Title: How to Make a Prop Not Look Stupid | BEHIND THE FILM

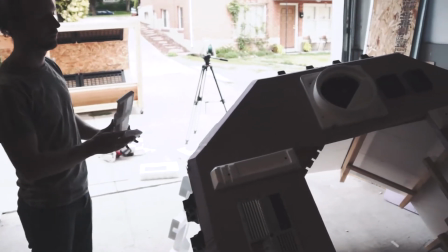So it looks really goofy now, but once it's all painted, man, it'll look nice and textured. We're testing the angle of the shot at this point because we've added a few more trinkets to the pod. These little textures that will give it some really nice, just make it look good on camera.
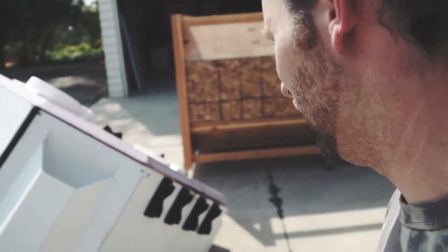But it messes up one of the shots that we had in mind where
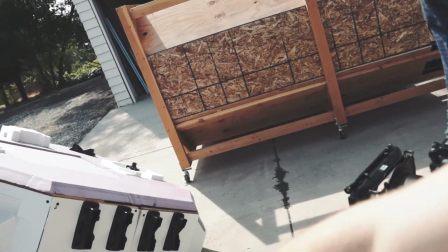we had a logo that was supposed to go there, right? Yeah, so of some type. So there's kind of a key element, which is the logos that each community has its own logo, and you'll learn more about that, you know, in like chapter 7 or 8. but it's kind of important to get them shown in these first chapters. So one of our issues is trying to set up the shot to where we have this tilt up to what we're looking at, which is Man in Boots coming towards the pod, and trying to see if we can still get the logo in frame and Man in Boots in frame, which is one advantage of owning our own film equipment, is we can film it, or we can do a test with the actual equipment that we'll be using so we can know that it works perfectly in this lens. So we're going to test it.
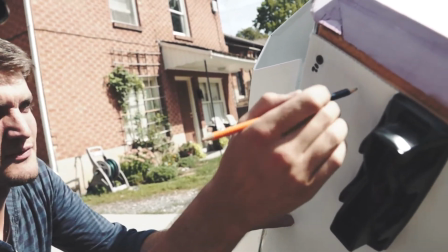So I think probably the best way to do it is put almost like a VIN, you know, of the vehicle basically, or of the spaceship.
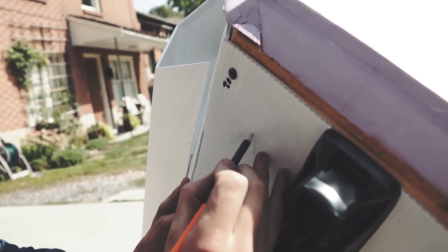We can put the logo. ID number. Yeah. Some type of ID number. Yep, the identification.
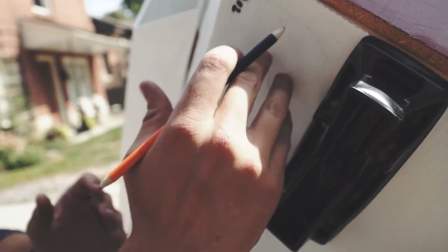So put like the logo here upside down because it's, you know, upside down ship.
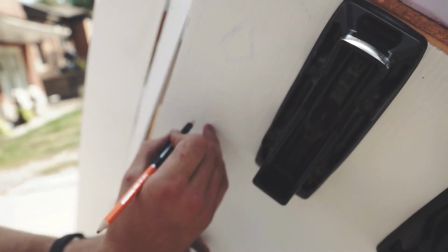And then put like, you know, what number it is, what the name of it is, what, you know, section it comes from, building times and all that stuff.
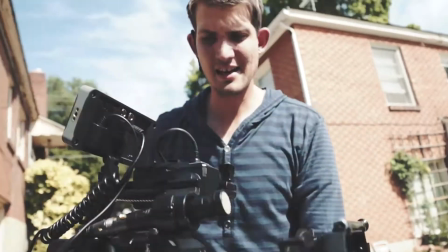And just put it on like a big sticker. We stick on there, and what that does, it allows us to get a really nice simple angle to where you're looking at it,
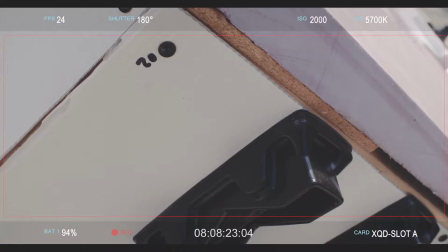you don't know what it is, but obviously the logo stands out. Right. And then when we do a slight tilt up, it allows us to see the whole ship, and then we can stop it, still keeping the ship in frame and then having Man in Boots off in the distance. That way this still stays framed. I like it. Perfect. Okay, well, it's another late night. Right before the shoot, we're finishing off the pod. We had a whole bunch of people over finishing stuff off, and man, were there a lot of hang-ups. It was quite interesting. I think almost every step of the process of painting the pod, it was like, man, this looks disgusting and it doesn't look real. And, you know, we put on another layer, it looks disgusting, doesn't look real. Put on another layer, another layer, another layer, and eventually we got it to where now we're happy with it.
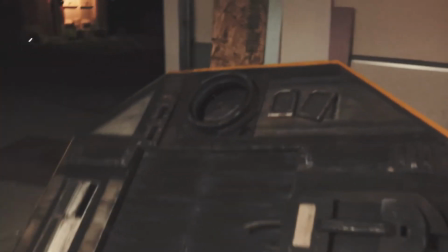It looks convincing on camera, which is the most important part. And we've got, you know, ideas built into it that help the character interact with it.
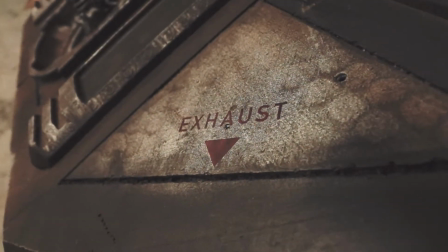So get more of those little decal vinyls to make everything feel alive and like it has a purpose. Then we just have to finish painting this yellow down just a bit by giving it a black wash so it looks nice and disgusting.
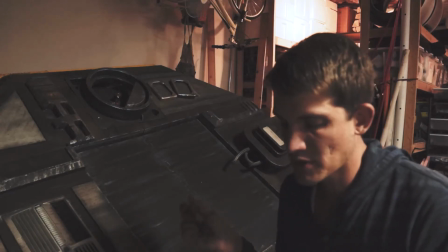Anyways, all you do is take some black paint or brown paint or whatever paint you want, water it down so it's really liquidy,
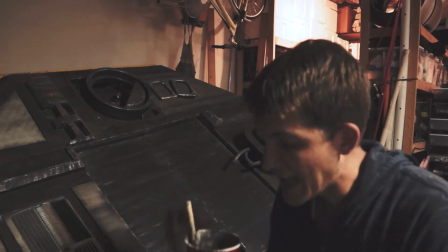so it kind of drips off, and then you just dab it. Okay, so this is a section after a wash.
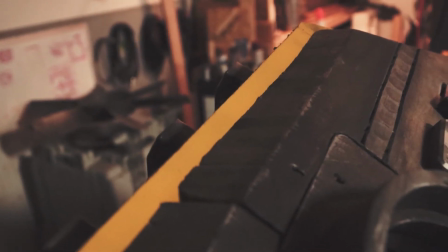See how it kind of blends in really nice? And then that's a section before a wash, and you can tell it just sticks out like a sore thumb. It doesn't look like all the pieces are cohesive together.
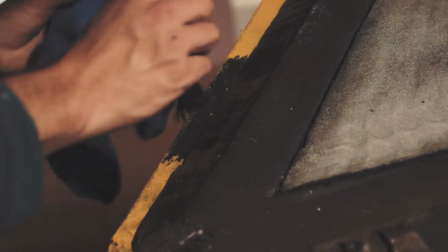We just go through and wash everything with different colors, and you just kind of let it run and make a mess, and it looks beautiful.
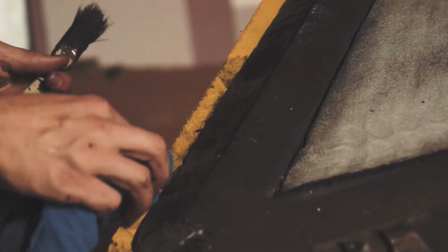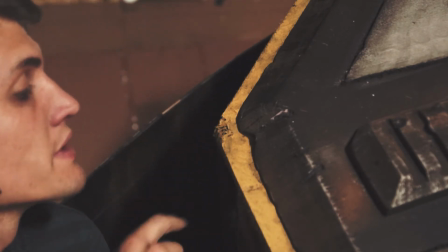And then there's some damaged areas where we kind of want it to be just a bit darker than everything else.
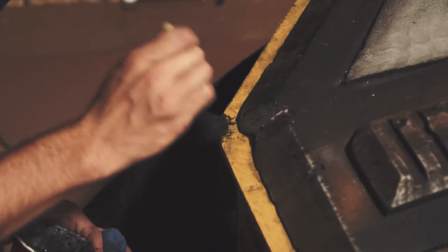So we're gonna go ahead and do a lot more wash and kind of let it sink into there. That way this little corner is gonna be a lot blacker than the rest.
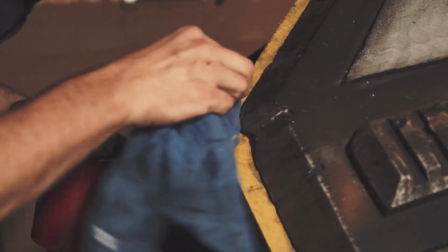So it looks like, you know, it was damaged or burnt or whatever during normal usage.